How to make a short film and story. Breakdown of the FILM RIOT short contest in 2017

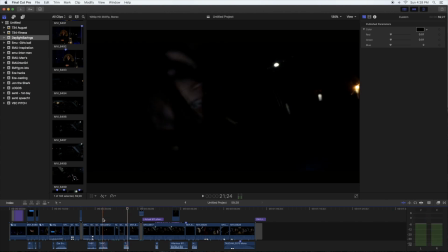now right there it's almost why I dropped the music so I don't know if you guys could hear from where I am let me move the microphone a little bit this way so I don't know if you guys can hear there from where I'm doing the uh the voice recording but um I
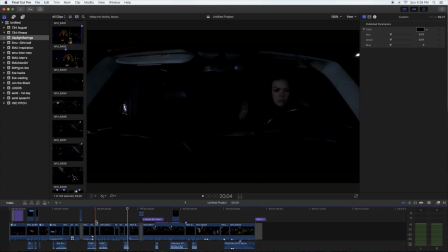dropped the music right here because again it goes from almost horror style like dun dun dun dun like music like you don't know what's gonna happen to all of a sudden a comedic moment where the girl is locked inside her car and
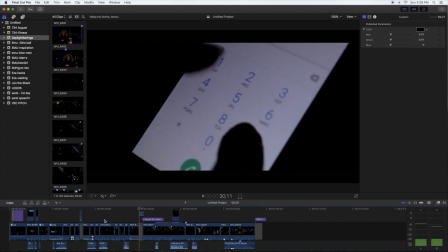then slowly I bring it back up and
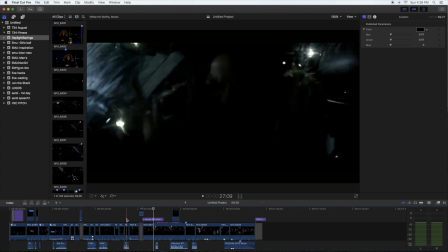then slowly take it back out so let's continue on with this scene now this scene when we filmed it I had a bunch of extra shots of her crawling around all over the car yelling from each window of the car trying to kick the car window out we recorded a ton of footage that I was not even able to use at this
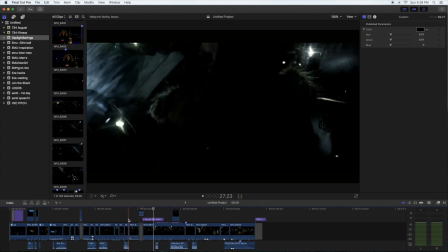moment just again because when I did the whole main layout of the short film, the original layout, and it ended up coming out to like a three minute long short film. And so that would have gotten literally kicked out of the contest right away.
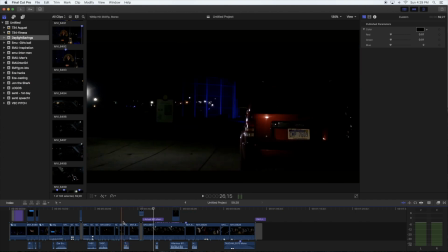So I had to crop all those scenes out of her going all crazy, which is sad. That's why I cut it to just a scene of the outside of the car just kind of shaking and moving like that, just for a little bit more of comedic relief maybe.
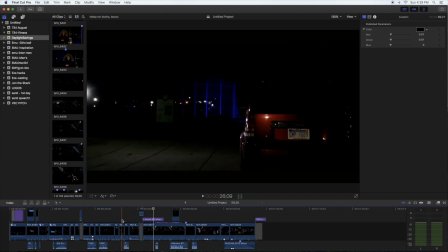And now keep in mind that, you know, I set up a camera and my friend Brett, the other filmmaker was filming this scene, but I was trying to push the car myself from the side, so I'm over here at, let's see, I am,
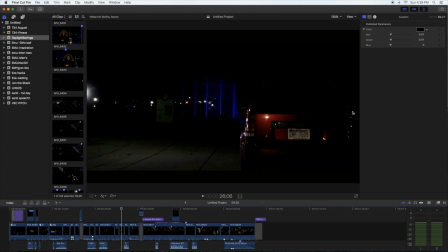it don't matter, I'm over here on this side all the way to the front of the car just trying to rock it back and forth, and if you guys know how small I am, that's pretty hilarious, because I didn't put much movement in the car,
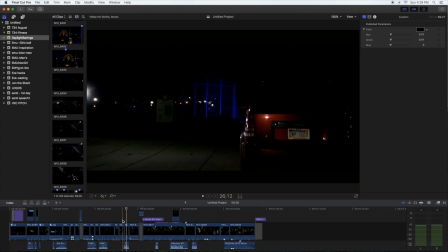so again, so we go from horror to comedic, and now we actually go to a true story.
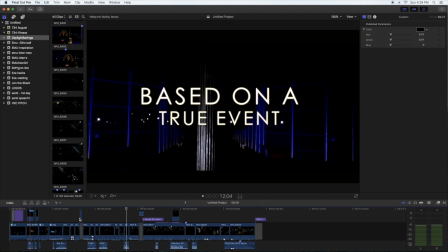I mean, obviously, when the short film starts, it's based on a true event. Right here, boom, actual 911 phone call.
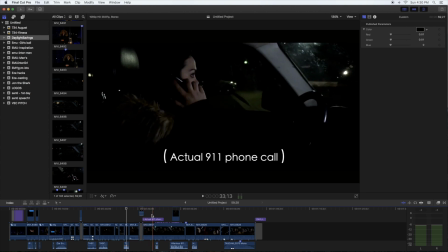So the audio that you're about to hear is the actual 911 phone call. Again, the 911 phone call was extremely more hilarious than what I had to cut. I had to cut it extremely short and only use parts of the conversation.
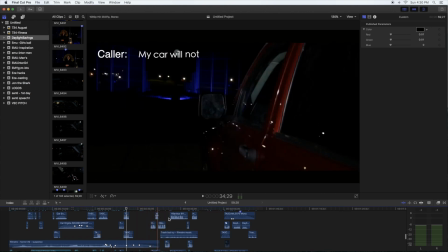If you look down here, you can see how the whole entire conversation is cut up into pieces just because I didn't have time to put the whole entire thing there which would have made
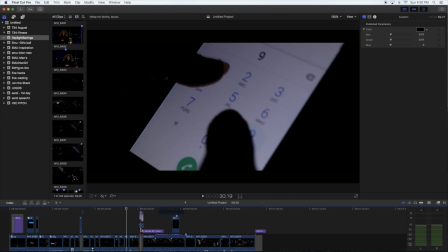it obviously funnier or more funny sorry but yeah which is I just had no choice but I cut that out completely and this is what we had left from the 911 call
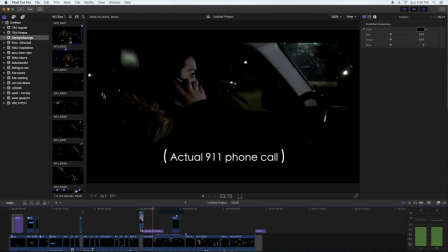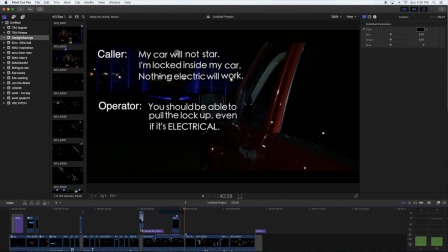so right here is the actual 911 phone call and of course like I just said I had to cut it short
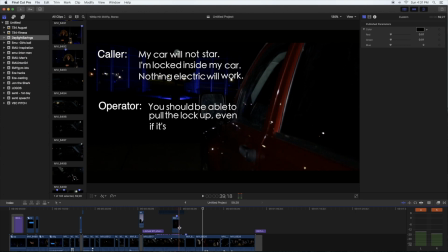and you know it's the original voice from the 911 phone call the original operator voice from the 9-1-1 phone call so that as a sort of creative idea I decided to jump outside of the car and record that conversation from outside of the car now I did have some footage of her actually you know acting like she was talking moving
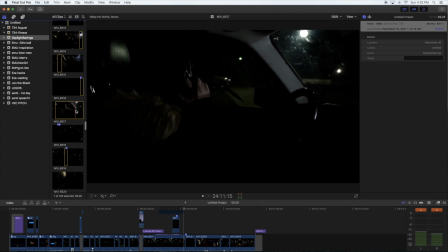her hands around upset you know covering her mouth obviously so that even if even if I was going to put this scene in there you wouldn't be able to tell that it was her or not her talking. So maybe that was a bad decision at the end of it, you know, to cut out to here.
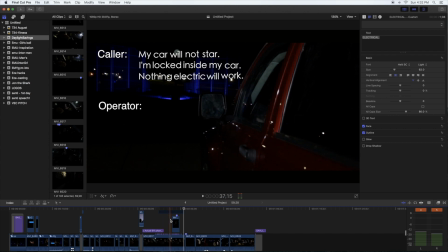But I didn't think I had enough matching footage of her moving her lips, waiting for the operator to respond and moving her lips again. Didn't have many angles except for that one that I just showed you right there. So it would have been really hard to cut together. So I ended up going to the outside.
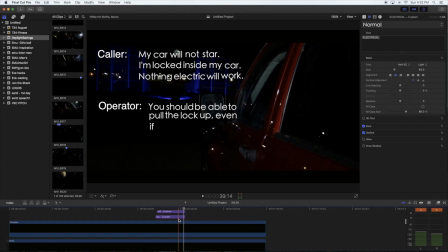Originally, I had put a bunch of actual news articles on this part so I had news articles popping up everywhere from the actual story of the Florida woman getting stuck inside her car but
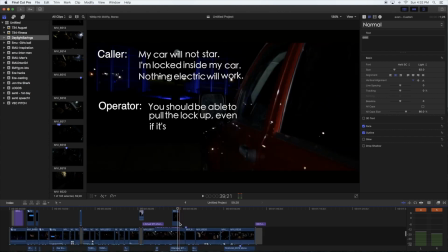again decided to kind of scrap that just because it's it wasn't visually pleasing it was a bunch of crap just being thrown up on the screen so at least this way I figured the audience could read a little bit more and yeah it was a really sad decision for me to have to cut out the whole entire 911 call because that would have just been even made it more funny
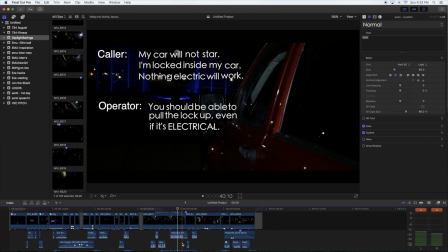and it would have actually worked out perfectly for the short film. So let's continue on from there. This is when she gets out of her car. Again, remember, she's been waiting for a date this whole time. He's an hour late because he's an a-hole.
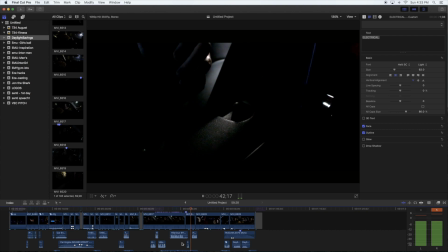And here we go.
Okay, sorry. I'm back now. I'm sorry. That's okay. Hey, ready for a date? And I almost showed up an hour early. He's daylight savings.
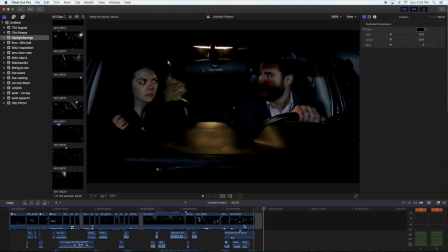Booyah.
So punchline of the whole conversation is that obviously daylight savings she was the one early he wasn't late um again not a not a hilarious story i mean i gotta be honest with you guys you know i can't be sitting here being like oh this this short film was uh hilarious dude uh
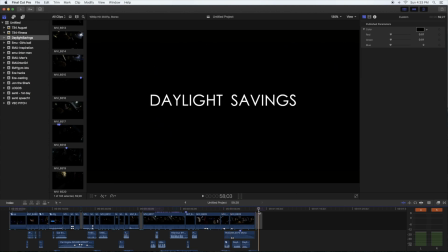no obviously there's a lot of things that i missed in it um that we could have had maybe been more funny or made more sense um i even had another couple scripts ideas that we could have shot that maybe would have made more sense for a one minute short film.
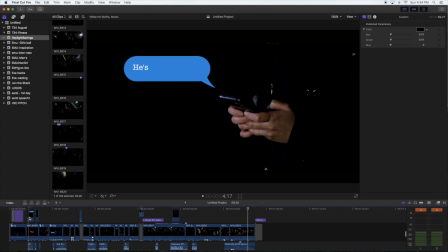But with this one, again, it's almost like after I wrote it out, I knew what all the shots were going to be, and I kind of wanted to push myself and test it out,
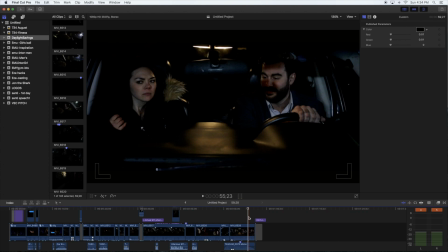you know. Now, up to this time, the last time that I did a short film personally was maybe about five years ago or four years ago. I can't even remember, to be honest with you guys. So this was almost like my test to see if I still had what it took to do the short films.
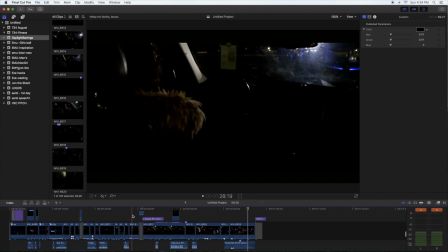I've been working on a lot of interviews for clients, a lot of commercial stuff, a lot of promo videos, a lot of Instagram videos for clients. So you kind of tend to lose that, you know, that touch of having to set up a scene, having to give directions to your actors.
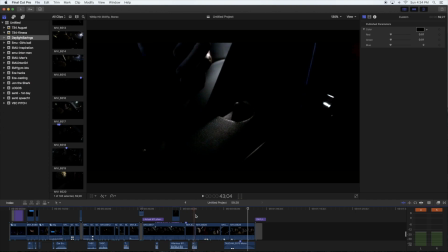You tend to lose that if you're not doing it constantly. So that was kind of tough. I'm not going to lie when it came to filming this. Again, the hardest and toughest part of filming this whole entire thing was that we were filming in pure dark when I went there the night before the lights
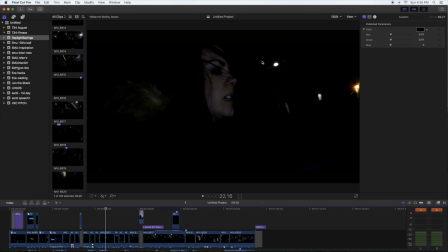out here let me see the lights out here if you can see on the screen on the outside I could have swore were brighter and then when we showed up that night they were like flickering a little bit and they weren't that bright again I don't have any sort of
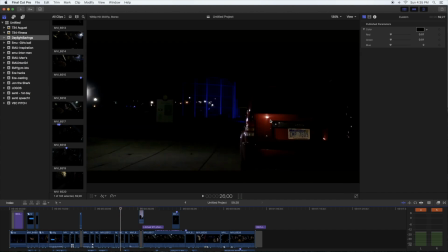exterior lighting I do have this lit from the back you can obviously see the reflection of almost the light right here but you wouldn't know if that was a street light or what And then this is the actual light, I believe. I could be wrong. This might be some... No, yeah, actually, I think this is the street. Nope.
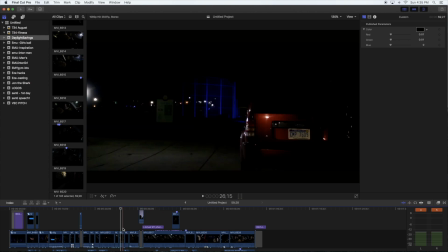That is my light, actually. Holy God. So I didn't notice that there before, so that was a mistake, and I already turned in the short film. Hopefully nobody else will notice. Maybe I'll wait to release this video until after they announce the winners, even though, again, I'm pretty sure we're not going to be the top winners on this.
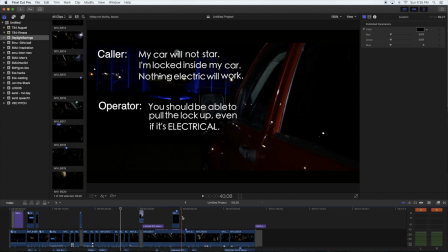But there is six spots, So I'm hoping that maybe number 6, number 5 kind of makes me feel a little good about myself and about the fact that I haven't filmed a short film in so many years.
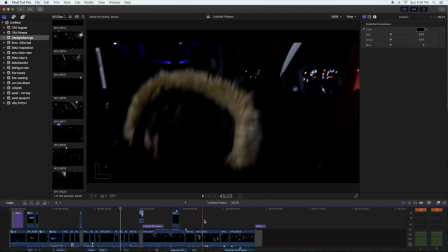So anyways, extremely dark everywhere for every single shot, especially all the interior car shots. Those were really hard.
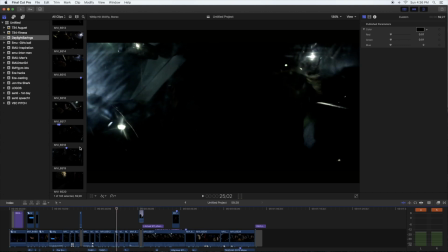Now if you look over here, you'll be able to see all this smudge right here, right here, pretty much smudge everywhere. I did that on purpose, getting the window dirty, just so that it would give a little bit more of almost dimension
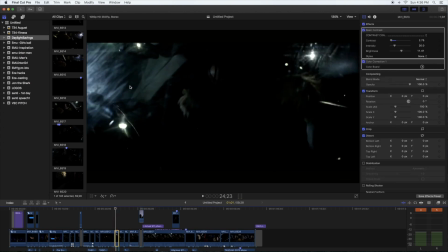to the scene so that we could see that there's a separation between her and the glass. I wanted the glass to stand out a little bit, so I grabbed some dirt from the ground and literally rubbed it all over the glass window.